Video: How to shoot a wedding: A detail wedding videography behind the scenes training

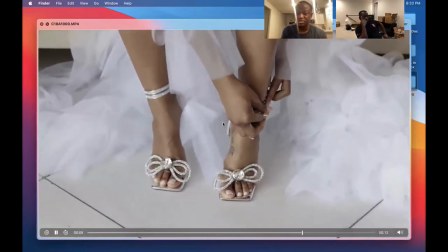pretty like the skin tones and this is only possible because remember we walked in
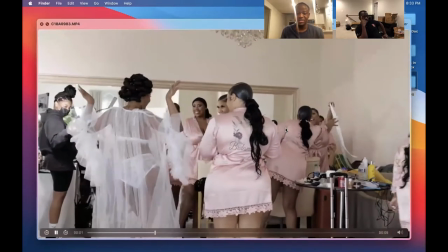and the place was mayhem but i'm
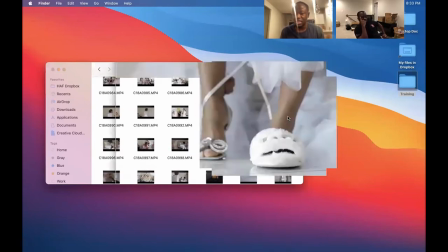looking for like pretty my eyes are always like pretty one thing like i said i don't i shoot monopod now i put it on the floor this is mad ugly i'm cognizant
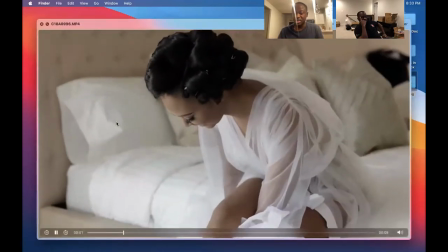of that so i take it and then take it out of the shot this is a mid shot right she's smiling the light is hitting her
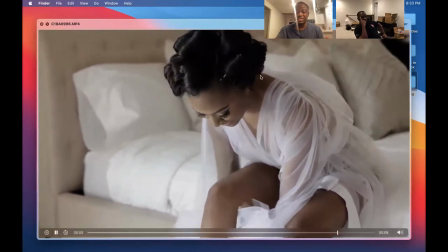from like the window side over here right the best case you know would be to put the chair like on this side so the light could hit
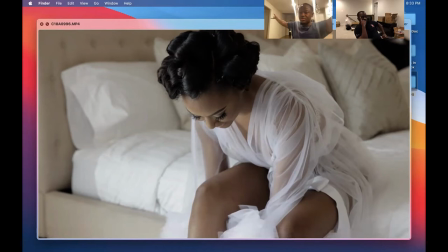her directly but that side is a whole bunch of dirtiness right it's a whole bunch of dresses so i don't want to use that side
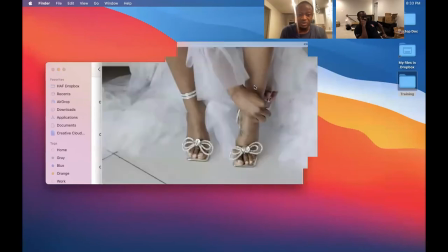so i want the light to hit her perfectly so like i put the camera on the floor right i just put the camera on the floor and i
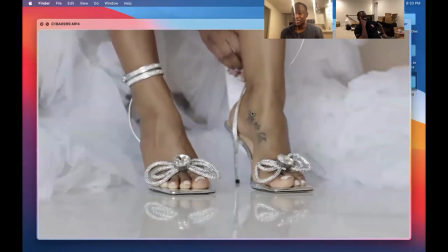make sure i tap and make sure i'm focused on her this is a this is a tight shot right so i'll piece this with uh with
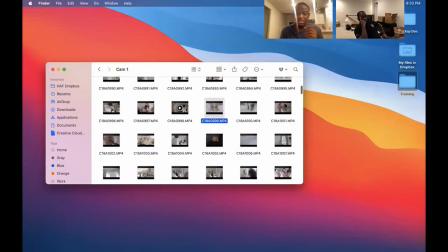the bad one with yeah with the hurricane so i'm thinking like so i use this i stood behind someone so this is more and i try to
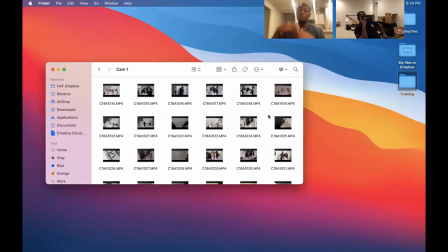block out this stuff yeah like but all this stuff will come in handy when i put like especially with the bridesmaids laughing like i'm looking for a story like what are they doing like like are they smiling are they happy they're taking a selfie then quickly run there and grab the selfie because
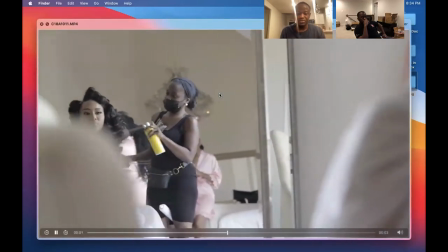i saw this already my eyes went straight to him oh well let me document that so like she sat so again we brought the chair all the way from the back
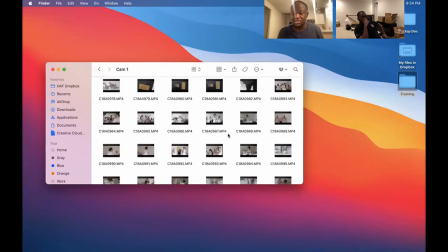in front of the mirror right so it's all staged so we brought a chair all the way and this was already hung
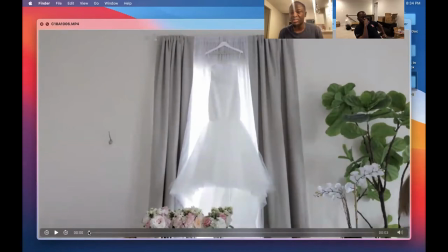up and i never carry dresses out anymore i just leave it like i like it on her better she looks it looks better that way i'll rather capture it on her yeah
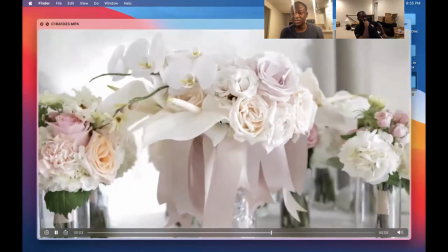like flowers that helps with so this is all handheld like 60 fps when i slow it down like it'll make sense
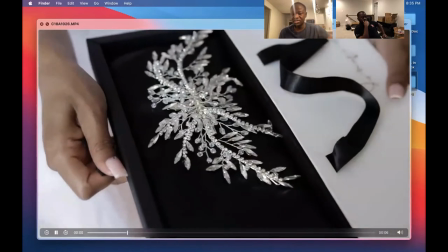so and i'm looking at what she's doing they started pulling the hair down she has this thing out and i asked her like what is that so that was just for the hedges
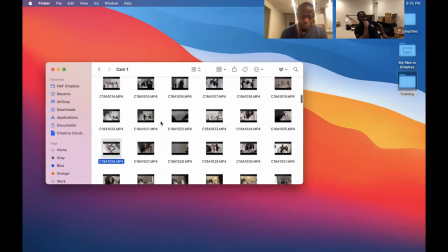and i thought it was like a gift or something like that but it's just a head piece um again yeah
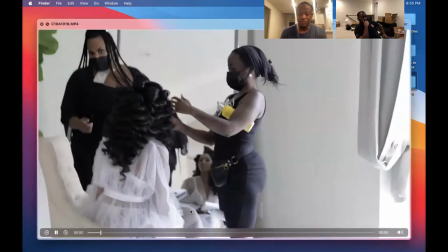this is a perfect shot
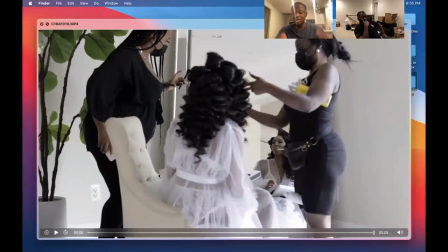yeah so like this is the chair this chair was all the way in the back we brought it up made sure we carried the two chairs and i did it because the light is right here because i put her here because the light is right here and we moved all the chairs and everything so it's like clean and solid so the
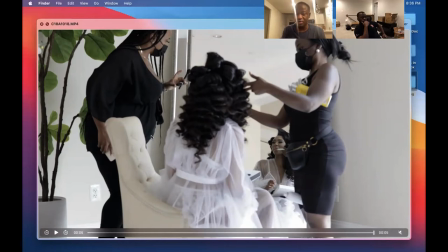best way to put her would be either right here because the light would hit her right here and now that comes later on right
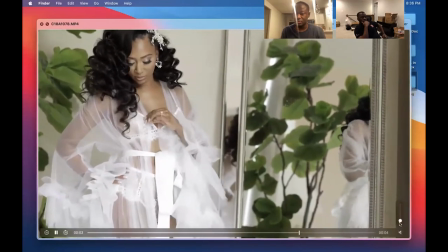here this is where you see the bed you see how the skin tone you saw the skin tone looks great right here that's
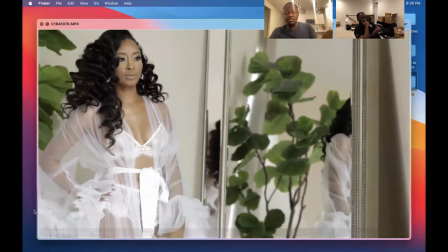because the light is hidden from here if you put her like over here too like right in front of the window it'll be fine too but it's just that back is ugly so we push this chair huh it is a dope shot yeah so like this is the best to me like i could work all day with this
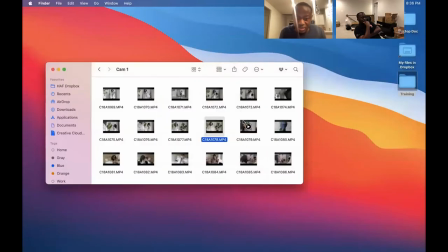but then creativity too you see this mirrors right here you always want to think creative so this is like the white shot of her
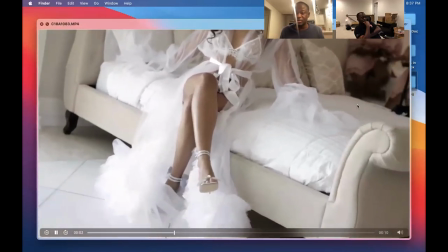saying and i had to tell the girl in the back to move you see you see her tapping
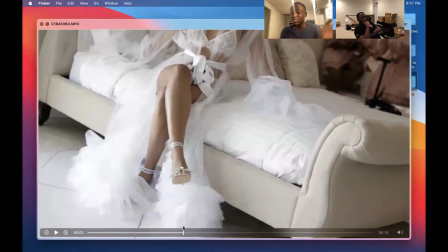did you see her watch you see her tapping her right there yeah because i told him hey you guys gotta move because you're in the shot right so i had them moving i'm like okay
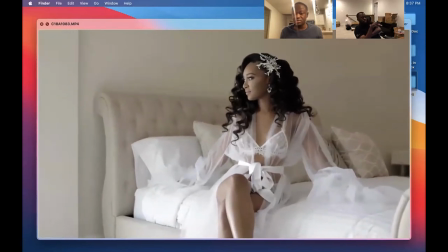now i want to get the shot right now what was that are you handheld
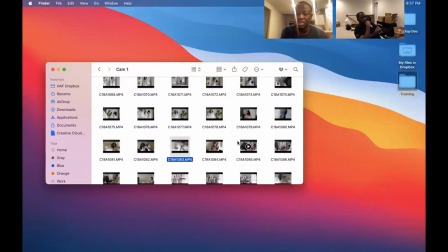yeah if this is all monopod or in here anything that's moving is monopod and handheld
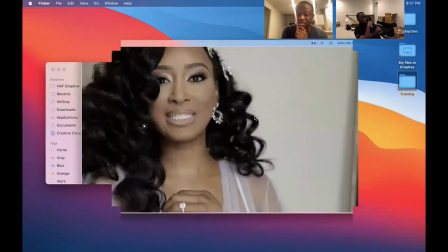monopod monopod is strictly just this yeah same thing fix yourself up perfect
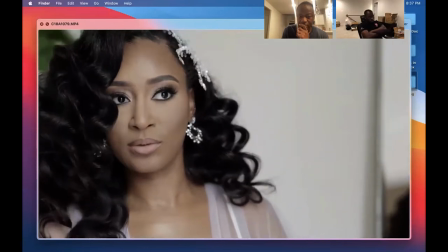look out the window this is a tight shot now right
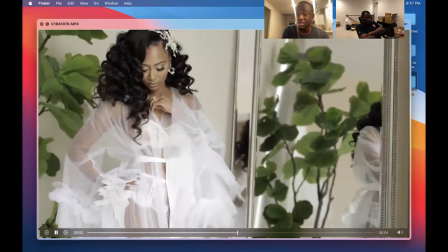just like that fix yourself up this is a mid shot right i don't know if i have a wide
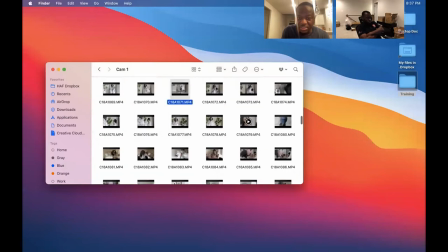i don't i don't that's the only thing i'm missing here so
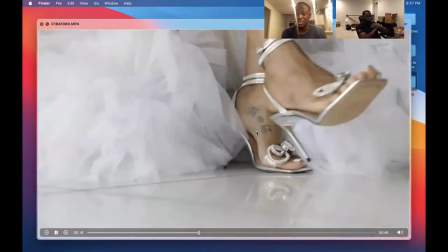all what i did here was like hey all you're gonna do is turn a little bit and then i just want you to fix right
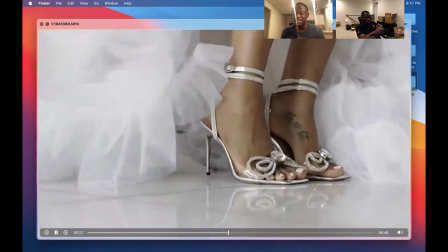here but the thing is it needs to be composed first perfectly